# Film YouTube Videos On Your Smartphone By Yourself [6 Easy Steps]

But other than that, it would be very distracting if the ceiling or the table were just wildly crooked. At the end of the day, it just reflects unprofessional content. Now, if you already shot your content and you're like, crap, my lines are totally skewed,
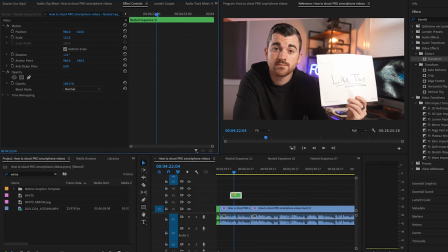you can fix this using your editing software by punching in slightly and rotating the shot to get the lines as straight as possible. Now, step 4 is, in my eyes, the single most important thing to shooting high quality content, and that is your lighting.
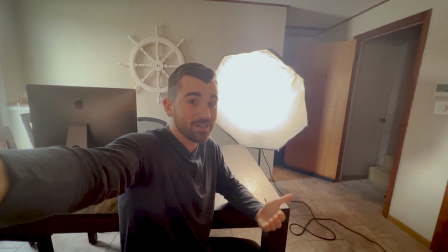Right now, this shot doesn't look that good because the lighting is behind me and there's nothing lighting the subject.
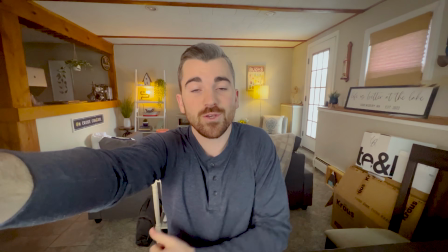If we just do a little rotation, now you can start to see just how much lighting can improve your content. But Anthony, I don't have thousands of dollars to invest in professional lighting equipment.
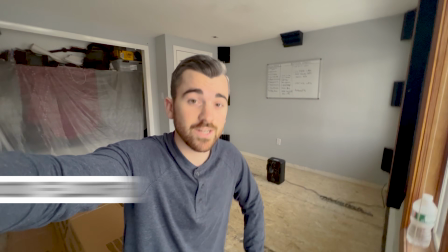It's not the end of the world. You can do what I'm doing right now, which is sitting on a box of hardwood floors positioned next to a window.
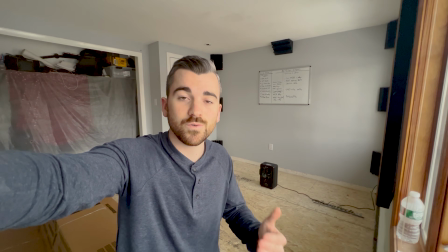Windows are incredible sources of natural, diffused, soft lighting, and whenever I don't have my professional gear,
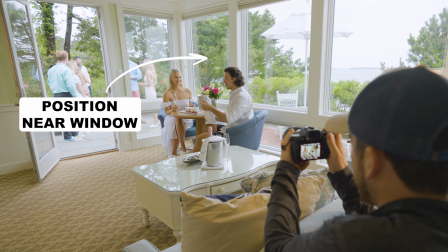I always try to make sure that I position a subject, myself, whoever it may be, near a soft,
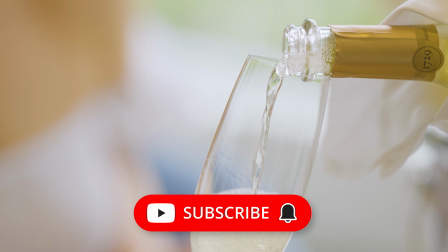diffused light source like a window, and it's gonna improve your content like crazy. Now, you may have just heard me say soft or diffused lighting. You might not know what that is, and it's totally fine. When it comes to light, we have two major categories.
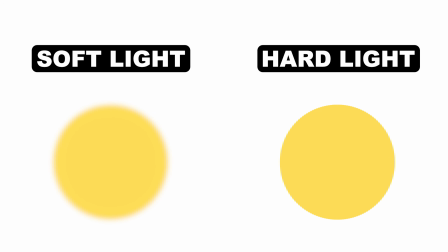We have soft light and hard light. Naturally, most light sources are hard light, which isn't really what we want.
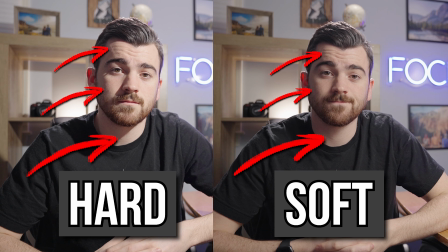It's not that flattering. It's gonna show off imperfections on a person's face.
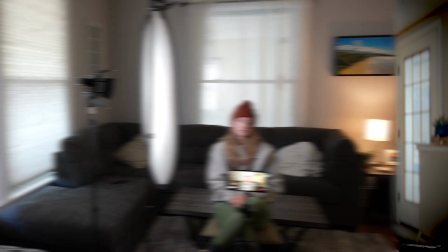What we want is soft light, and we can convert hard light to soft light by passing that light source through another medium.
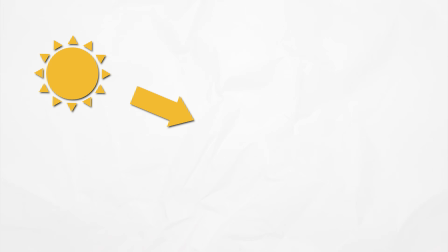Think about the window example that we just talked about. That was natural sunlight from outdoors, but it was being passed through the glass window, which acts as that medium. It makes the light more flattering on a person's face and usually hides imperfections and softens that skin tone. Now, if you live in a box with no windows or you're trying to shoot content at night when there is no natural light, this is where professional lights come into play. Now, there are professional lights that aren't that expensive, and I have two to recommend to you right now.
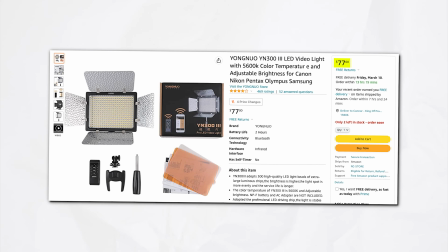The first light is the Yongnuo YN300 Mark III. This costs under $100.
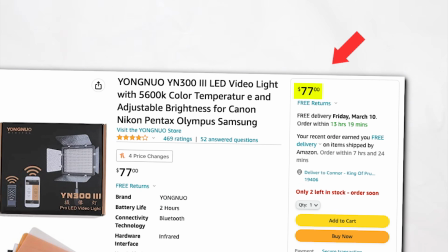You do need to buy the batteries separate, but it is a super affordable and high quality light.
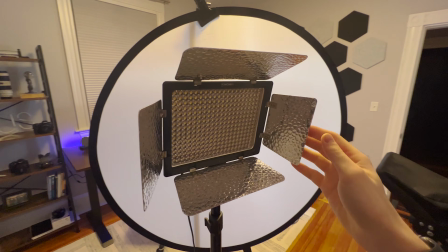Now, straight out of the box, the Yongnuo is gonna be a hard light.
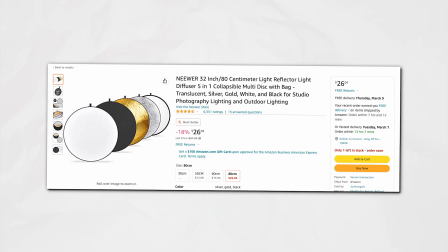We need to pass it through a medium, and the good news is you can buy a 5-in-1 reflector kit from Amazon, which has this handy dandy diffuser functionality.
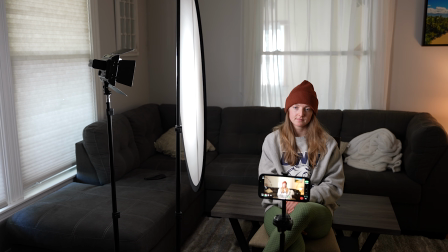All you have to do is position that in between the light source and your subject, and it's gonna diffuse all that light and make it look beautiful.
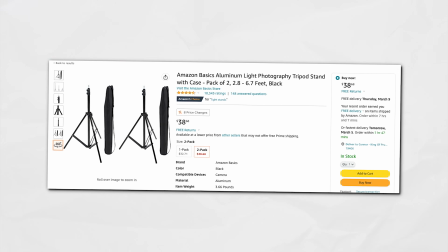The last thing you're gonna need to make that setup truly functional is two Amazon Basic stands, one to mount the light on and another one to actually hold that diffusion panel up.
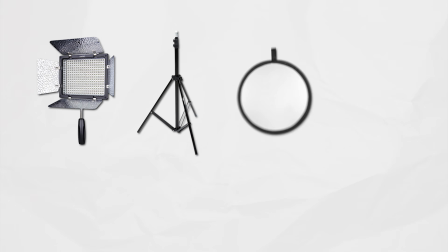All in all, between the light, the stands, the diffusion panel, and the little clip to hold the diffusion panel,
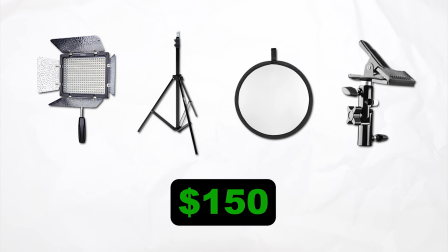you're looking at a little over $100 for a light source that can give you absolutely professional results. And by the way, all the gear that I talk about in this video is linked below in our kit.co pages. Now, if you want to go one step higher, my favorite light that I use for practically all of my shoots is the Godox SL60 paired with a softbox. Now, everything in this setup is going to run you a little over $200, but it is extremely professional.
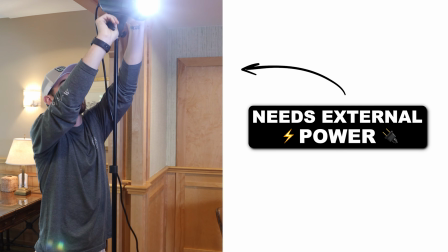It's very versatile. The only downside of this compared to the Yongnuo is it doesn't quite as easily have battery adapted power. Now, this is usually the point in the video where people ask, Anthony, what about ring lights? I thought those were specifically made for smartphone content creators. Now, there's nothing wrong with ring lights, but they were made for makeup tutorials. They're perfect for that style of content because you can put the light directly in front of you,
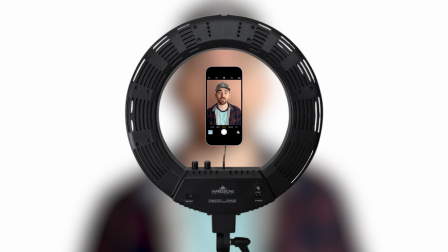you mount your phone in the center of that ring, you look into it, and you get these really cool looking circles in your eyes. That's what we call flat lighting, where the light is in front of the subject and it lights up the entire subject so everything looks even. As nice as that may sound, it's really not what we do when it comes to cinematic filmmaking. Instead of putting the light directly in front of the subject, you actually place it in front, off to the side, and slightly above the subject. By doing this, you create a very distinct bright side of the face and then a slightly darker shadow side.